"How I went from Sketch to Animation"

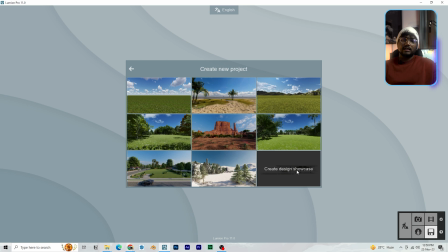248s
Now let's take the model into Lumion. Click on new project. You will get a variety of options. I'm going to select the one in the bottom right corner. Delete the existing building model.
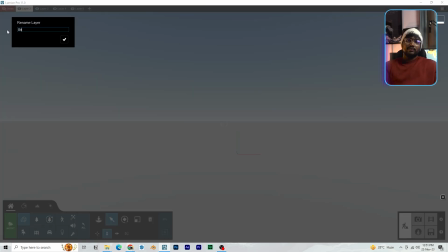258s
I always work on layers so that we can turn them on and off whenever we need.
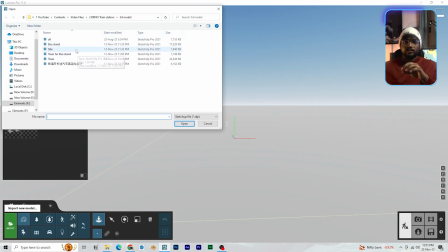262s
When importing any file into Lumion, you will get this notification if you already have an existing file in the same name.
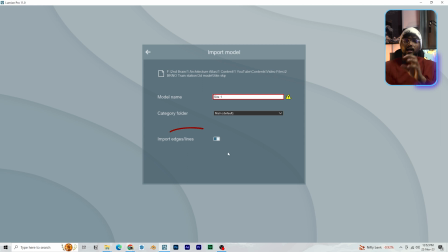270s
You can rename the file and proceed with importing it.
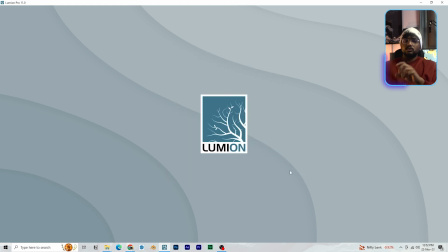274s
Make sure you toggle on the import edges or lines option so that the lines from Sketchup model will also be imported into Lumion.
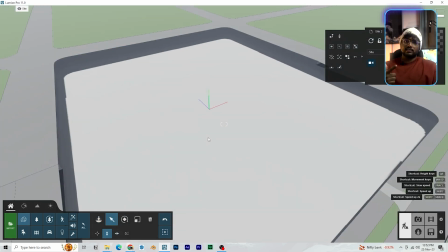282s
Now, repeat the same process when importing site and the trees. Don't worry about placing all these models in the exact position.
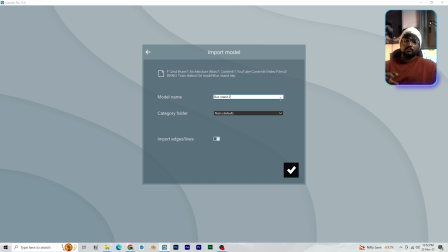290s
Just click and place them wherever you want for now. Once all the three models are imported into Lumion,
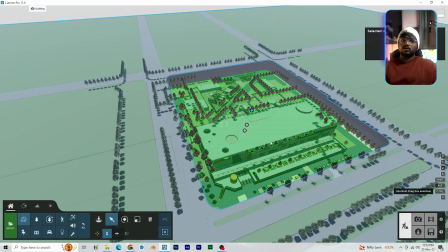297s
hold the control key, click and drag to select all the models and click on this arrow on the top right corner and select align positions.
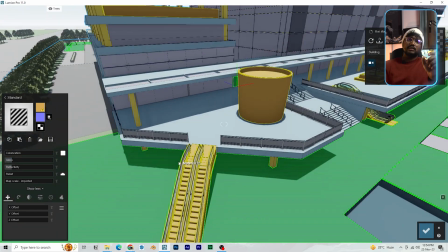306s
Now that everything is aligned, I started applying materials. I wanted these colors to be bit glossy and bit reflective and I also reduced the relief to zero.
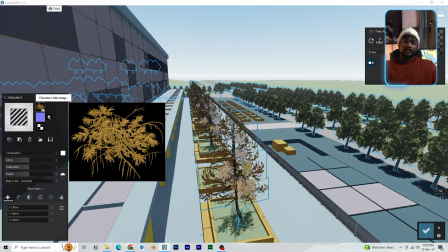315s
For trees, I had to apply standard material and load the green color as texture.
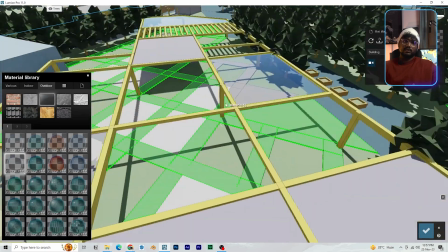320s
Apart from the colors, I applied glass material for the building facade, railings, escalators, and partition and glass doors.
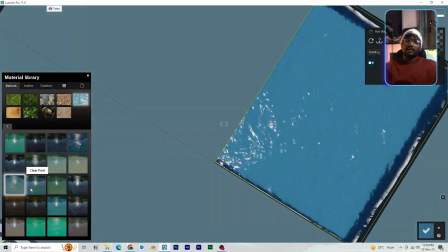328s
The model had a water body in front. I started by applying blue ocean material.
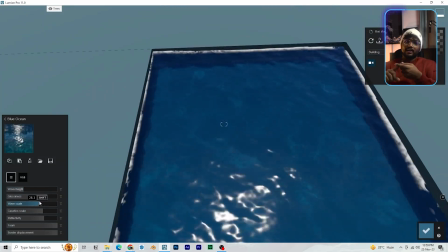333s
I reduced the wave height and completely reduced the foam scale.
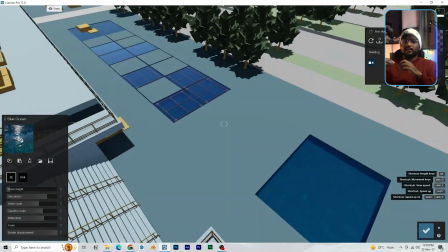337s
I also increased the wave scale and the acoustic scale you have to eyeball these values
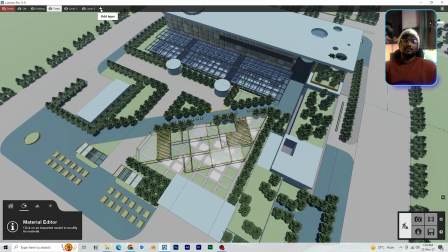342s
whenever you're working with this i created separate layers for basement people basement
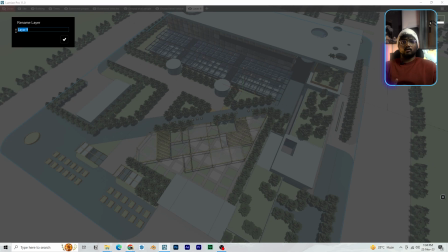347s
vehicle ground level people and ground level vehicles now let's move into
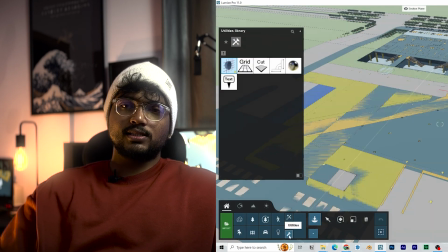352s
fixing the camera scenes start by placing the section plane you can hold the
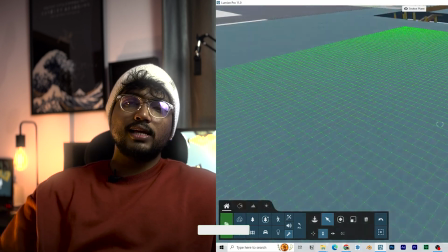357s
shift key to move the section plane slowly and precisely place it right above the section plane that we created in sketchup if you want
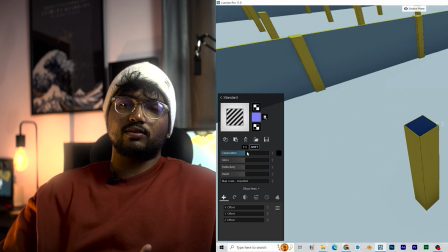365s
you can apply black standard material with the same gloss and reflectivity we used for the other colors or you can leave it as such when you are applying material
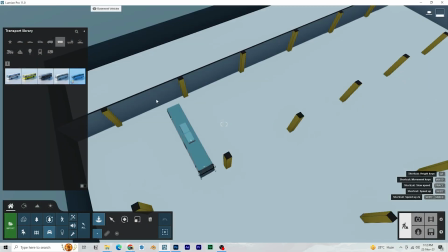373s
for the section film i start to set the scene in photo mode then i transfer it into video mode fix an angle for now and let's start placing the vehicles in
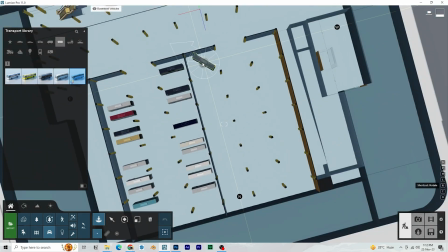381s
the basement level remember to place the elements in the respective layers you can hold r key then click and drag your mouse
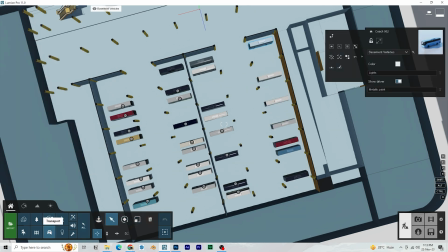389s
to rotate any object before placing it once you are done populating the model with buses hold control then click and drag over them to select
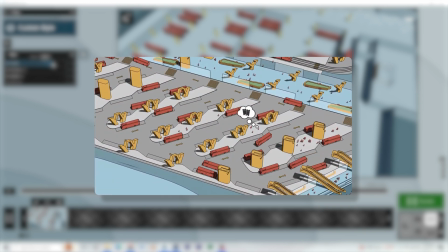398s
them all now if you see the reference video they had a particular color for all the transportation so we are also going to do the same open the
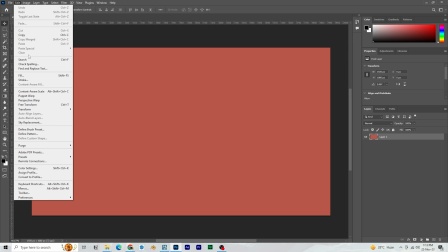407s
color in photoshop go to color fill option and use the color picker tool to select the color and
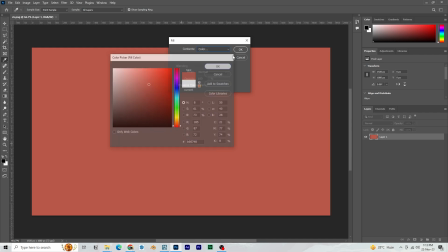414s
if you see here you can copy the color code take this into lumion And after selecting the buses,
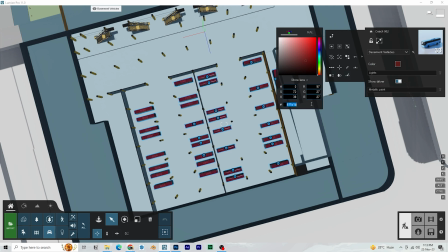420s
click on color in the top right corner. And then click on show more drop down toolbar.
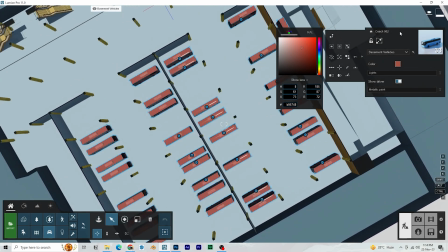427s
And you can paste the code there. Let's disable the show driver option.
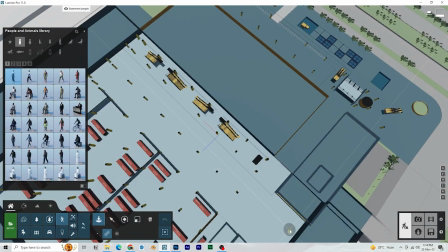431s
Now move on to placing people. Use the mask placement tool to place large number of people easily.
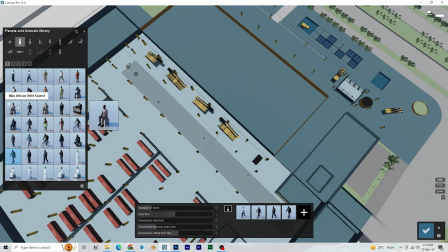438s
Select different people assets to make it look unrepetitive. Select the number of people so that the place doesn't look barren. At the same time, don't make it look like a stampede. Mix male, female, kids when placing.
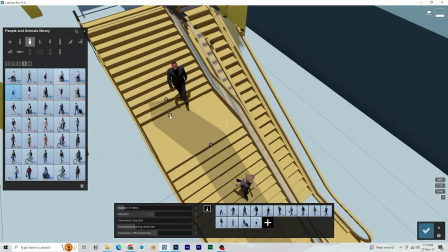451s
Feel free to place them at different points and places. You are trying to showcase the circulation.
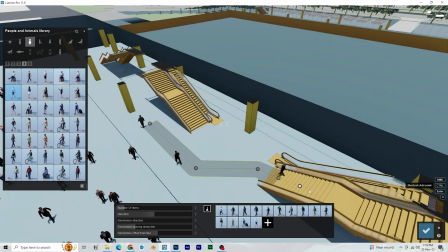457s
Keep that in mind.
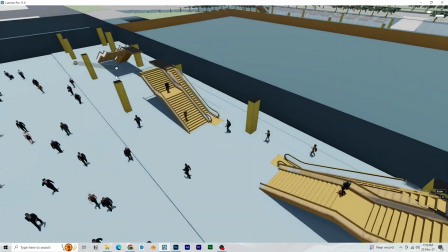459s
When placing people using mass placement, hold the Ctrl key to add another point to extend or to adjust the path.
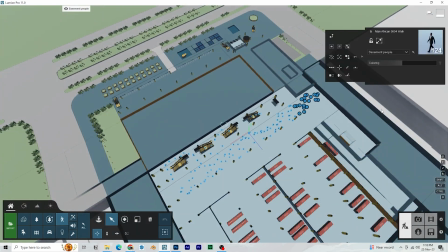468s
After placing the people, hold Ctrl key, click and drag to select them all and change their color to white.
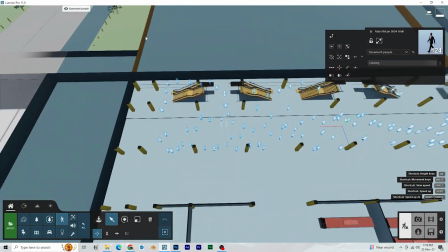475s
Let's move on to the interesting part now.